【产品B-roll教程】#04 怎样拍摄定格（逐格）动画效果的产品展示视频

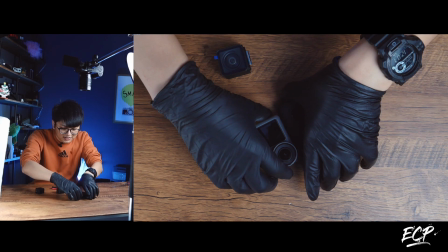也大概是这个位置啊我们先把它拿走
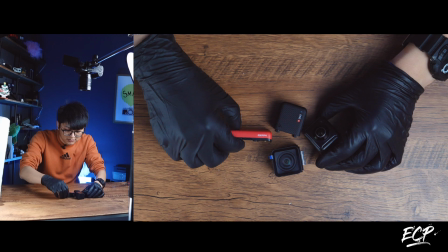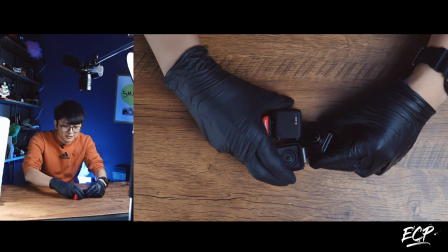先搁在一起对这样哎 这样吧对 撞 然后再让它分开
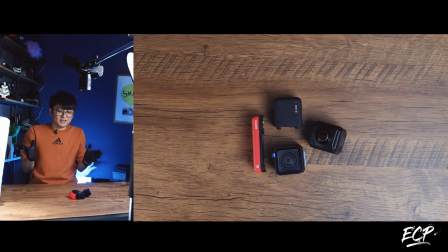每个都分开然后再分开
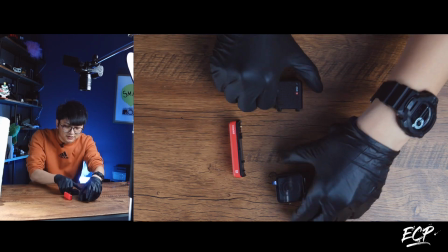然后再分开然后让它们各自都转一下
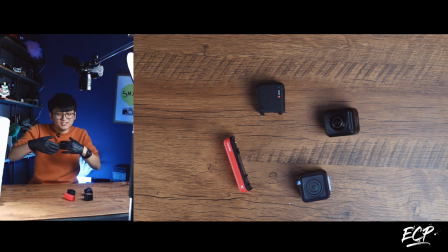对 让它有趣味性
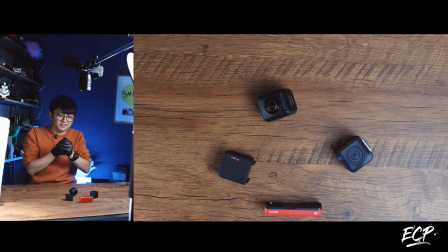然后这个时候就要结合了是吧我们先结合这个4K广角的这个
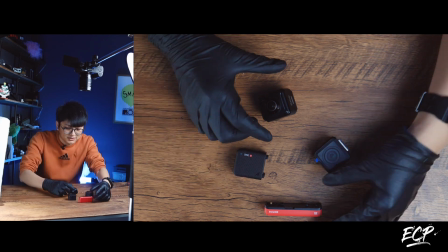先走这俩接着转
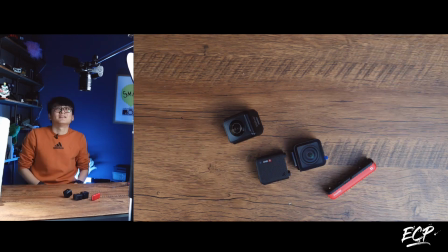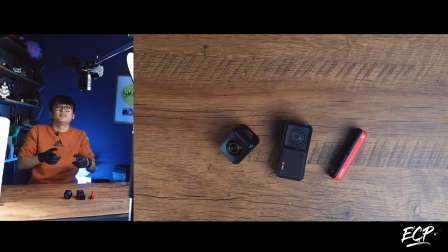合体这合体了终于合体一个了然后我们再接着转
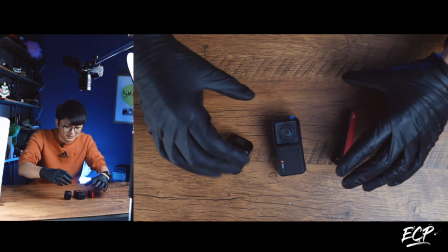然后这个时候这个电池就要加上了走这个接着转
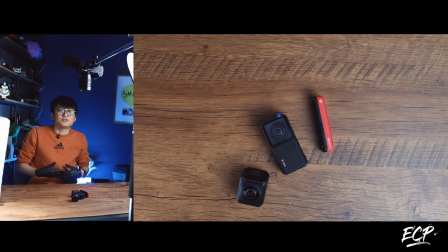走接着转走
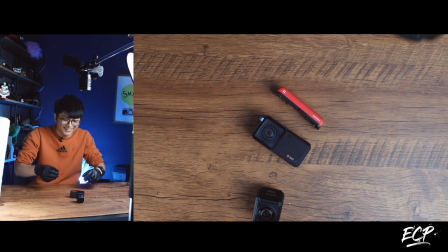接着转还是很累的走接着转
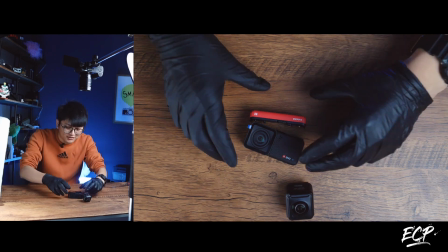然后合并
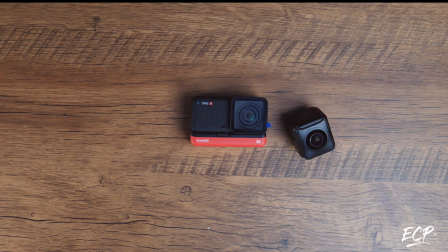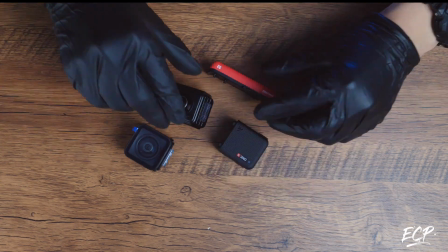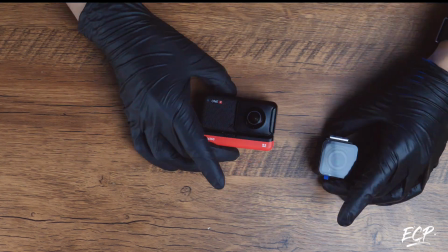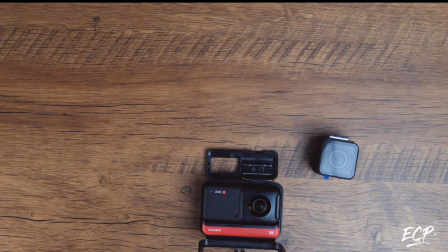基本上我们想要拍的就结束了然后我们把这一段视频
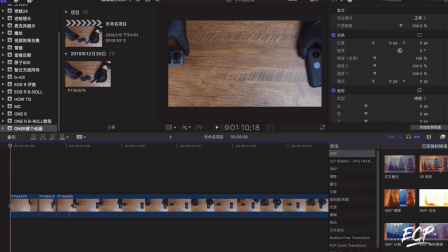直接放入我们的剪辑软件中然后把我手穿帮的地方也就是我动的地方给它剪切掉然后把它运动的每次定格的地方我们留着然后这样的话你在连续播放的时候你会发现它自动就产生了一种定格动画的一个效果
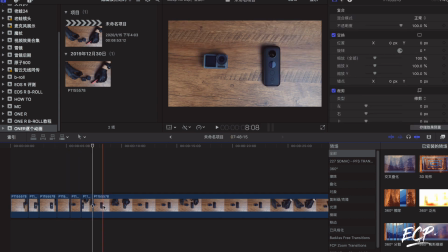所以我觉得拍摄并不难摆放也不难最难的是你要有一个导演的视角对吧想让他去做什么动作提前我们要预计好然后计划好这样才能拍出非常好玩的动画
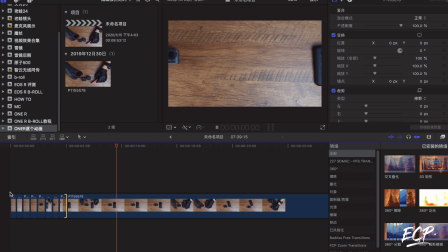通过调整视频片段的时间长度来改变动画的播放速度在碰撞的时候我们可以加一个特效或者是加一个音效那么这个效果就更好玩了
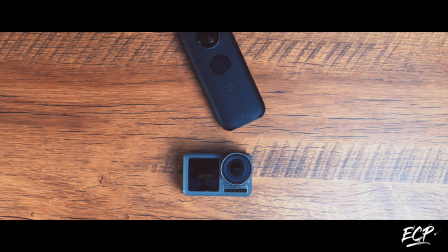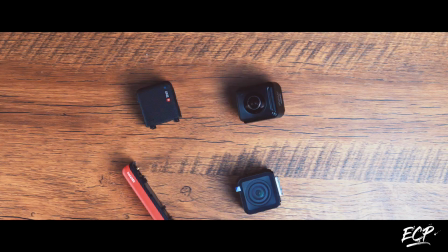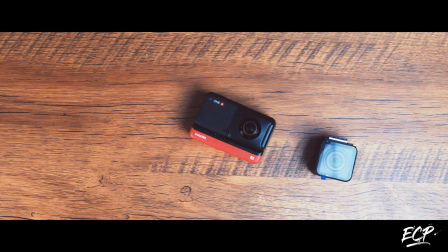那么好了这就是我们本期的小九胜ECP关于产品避露的拍摄技巧了希望能够帮助到大家也希望大家一键三连那么我们下期消息是ECP再见拜拜